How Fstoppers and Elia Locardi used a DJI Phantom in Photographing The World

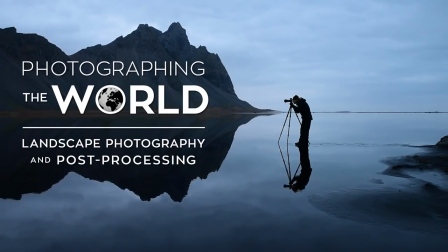(0:50)
The idea for this project was relatively simple on paper, but it was a little bit more complicated to actually pull off.
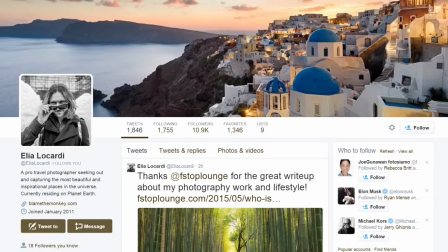(0:58)
And that was we wanted to team up with Elia Liccardi here. He's one of the most followed landscape photographers on the internet today.
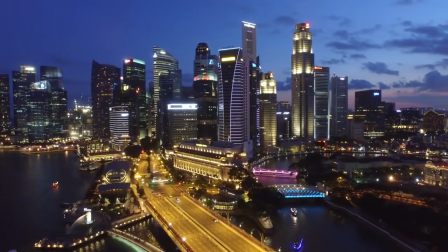(1:05)
We were going to go to six or seven different countries around the world and we were going to film like 30 or 35 different photography
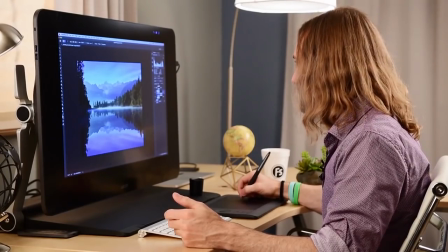(1:13)
lessons at different locations and then come back and film all the post-processing that goes along with that as well and when we were talking about coming up
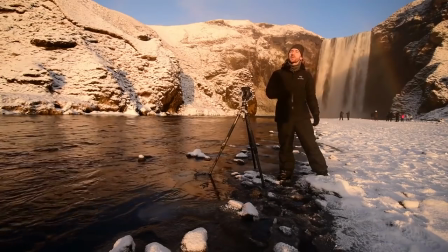(1:22)
with this we knew you know not only do we want this tutorial to be the best tutorial that we've ever made but we also wanted it to be the most
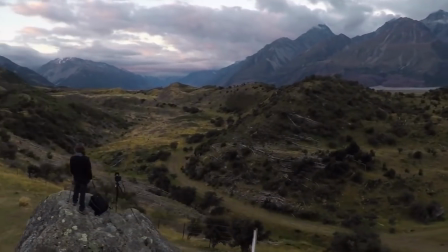(1:28)
beautiful tutorial that we had ever made and so i think there was no question in my mind we had to bring a quadcopter with us to get aerial footage i think when we really started talking about how this project was going to be put together, we knew we were going to end up with an extraordinary amount of content to teach. It was really important to us that people are not only engaged with the content, but they also felt like they were a part of it as well. And we're a small team, so we really wanted to bring the right tools with us to be able to make this production as beautiful as possible. I think one thing that I realized that the aerial footage really helped with was
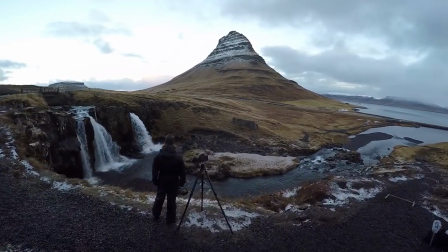(2:04)
showing the scale of what we were actually photographing because we were standing near
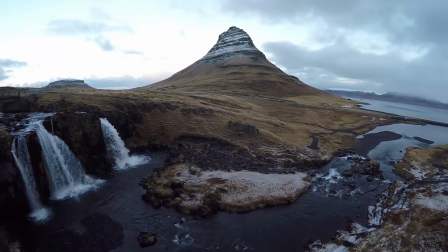(2:09)
you and a lot of these different locations and you know we we can shoot you know at eye level and the video footage will look very similar to the actual photograph that you take but then when you can take a helicopter
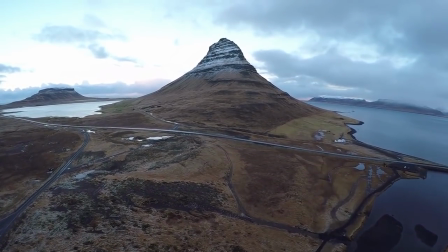(2:24)
up you know a half mile a mile away and actually show what the entire scene looks like. To me, it just completely changed the whole vibe of the scene. It really made the people who watched this tutorial feel like they were there. They get a view that even we didn't get to have when we were there. So that was really cool. And from a production and editing standpoint, having something always to cut back to was so valuable to us because you don't want a video just to be a talking head,
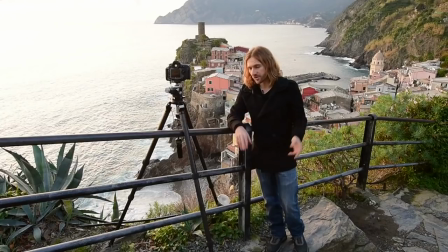(2:55)
you know, cutting from A camera to B camera, A camera to B camera.
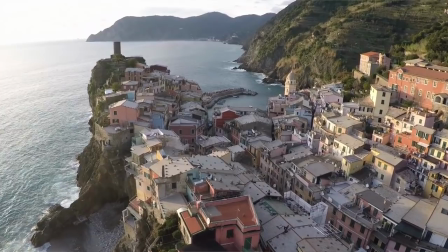(2:58)
And so having this awesome B-roll footage that we could, you know, shoot near you or way far away from you, some place that we could never actually get to ourselves, that was a huge help to us. Remember that shot when we first got to Alderfoss, we started really low, and I was set up shooting right,
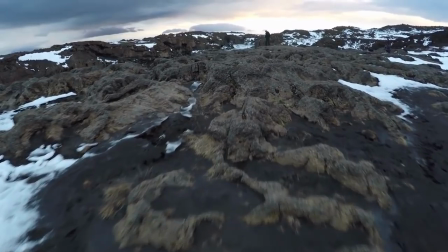(3:15)
precariously right on that edge, and I just remember, I didn't know you were actually starting the Phantom because it was so loud,
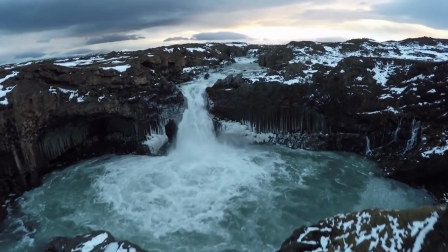(3:20)
and then all of a sudden this thing just flies right by me on the left. I think that, like out of all the countries we went to, I think that is my favorite drone footage. And we weren't particularly high. We weren't doing any crazy moves. But that first shot that we started low and just kind of reveal this incredible waterfall.
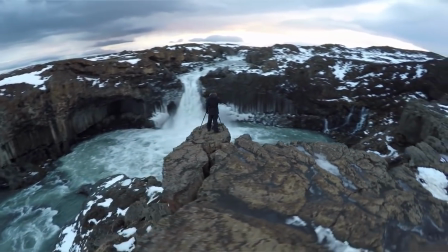(3:37)
And then I got this really nice spinning shot around you on that cliff. That was unbelievable.
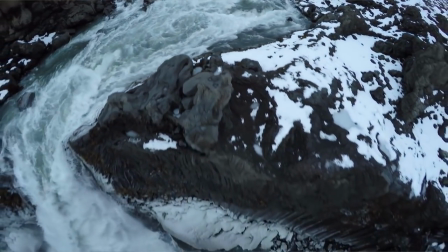(3:45)
And I feel like that footage has become my memory of that location.
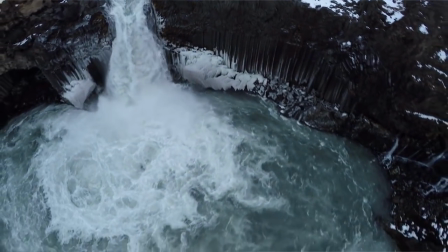(3:51)
You know, it was amazing to be there in person, but over time I kind of forget what it was like.
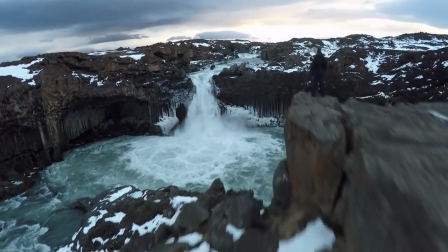(3:55)
But I can go back to that reveal shot. That's what it felt like to actually be there for me. Yeah, I think a lot of people that have these drones or think about aerial photography, they think to themselves that, well, I'm going to get this and I'm going to go two miles away and just, you know, show how far away I can get with my shots. But we actually found that our favorite shots were relatively close. and in many cases we were creating movements that we could have created if we had had
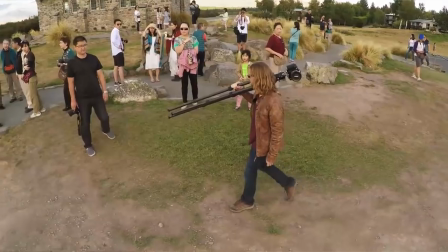(4:22)
some dolly system or slider or some jib but it was so much easier and just as steady to do it with the phantom 2 and so
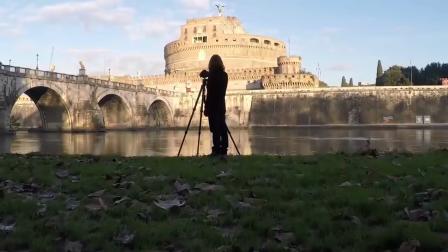(4:31)
we might just do a very simple slider shot or we might go up just slightly above your head to kind of reveal what you were looking
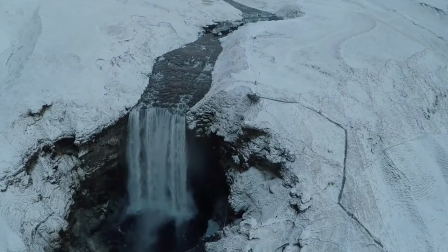(4:39)
at over the top of the camera and so we definitely got the super wide shots from angles that we could never get to with normal camera gear. But by the time we actually got towards the end of the project, we weren't even bringing the jib and the slider with us anymore, if you remember. We were just doing everything with the Phantom.